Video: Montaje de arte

Lo que estamos viendo es la construcción del decorado principal de la película y consiste en un
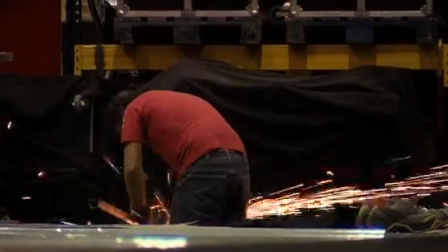[4:52]
escenario de televisión tecnológico en el que encierran a una serie de personajes.
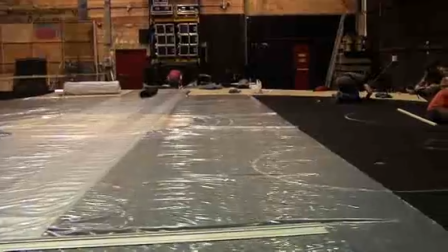[5:00]
La intención de este espacio es conseguir que los personajes estén constantemente viéndose reflejados en las paredes y en el suelo de este espacio
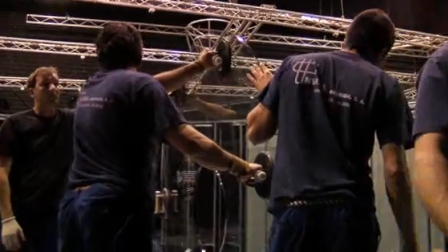[5:09]
y a la vez tenga cierta profundidad para que el espectador no se aburra,
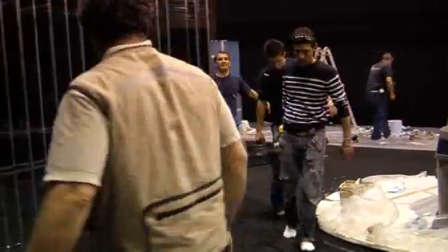[5:14]
porque son muchos minutos en un mismo espacio. Tiene una estructura circular,
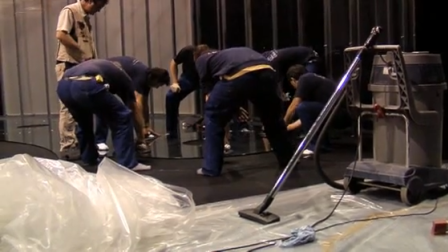[5:20]
porque cuando tú estás en un espacio circular te sientes absolutamente desprotegido, no tienes ninguna esquina donde esconderse,
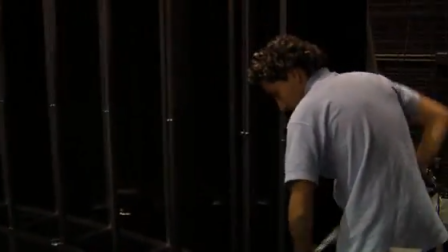[5:27]
porque las paredes son de metacrilato ahumado y vamos a ver dos filas de barrotes como si fuese una cárcel a través del metacrilato,
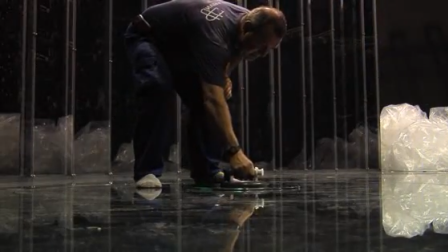[5:35]
Todo es exactamente igual y en todas partes se están reflejando.
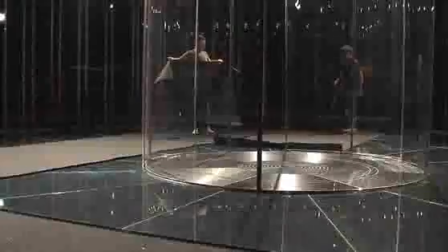[5:40]
La única cosa que rompe esa simetría es un baño circular en el centro,
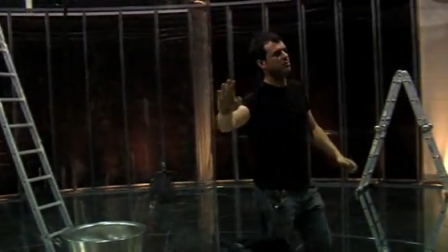[5:46]
con las paredes de metacrilato transparente y con una serie de sanitarios que aparecen y desaparecen
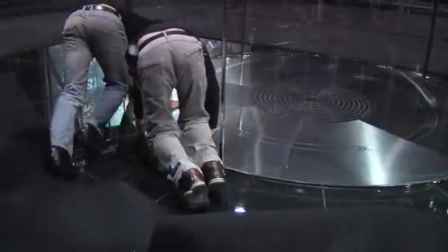[5:52]
y que le va a dar esa nota de brillo y de color a un espacio absolutamente negro.
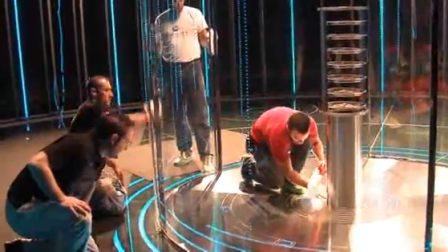[5:58]
A pesar de que es un espectáculo, están en un espacio que tiene que ser de alguna forma un poco tétrico a la vez que lúdicos.
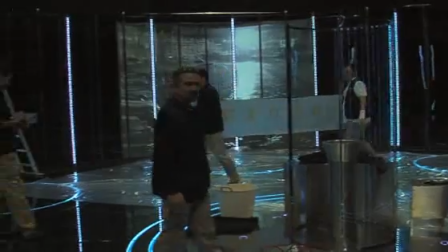[6:06]
Hay una serie de luces de LED que rodean las camas circulares que
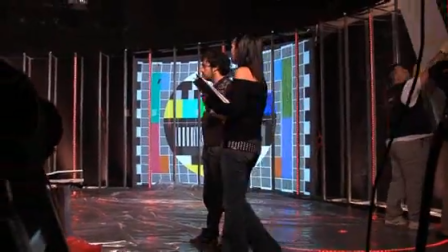[6:12]
ayudan un poco a dar esa espectacularidad o ese aspecto televisivo. O sea que hay un montón de componentes e ideas que juntas han formado este decorado.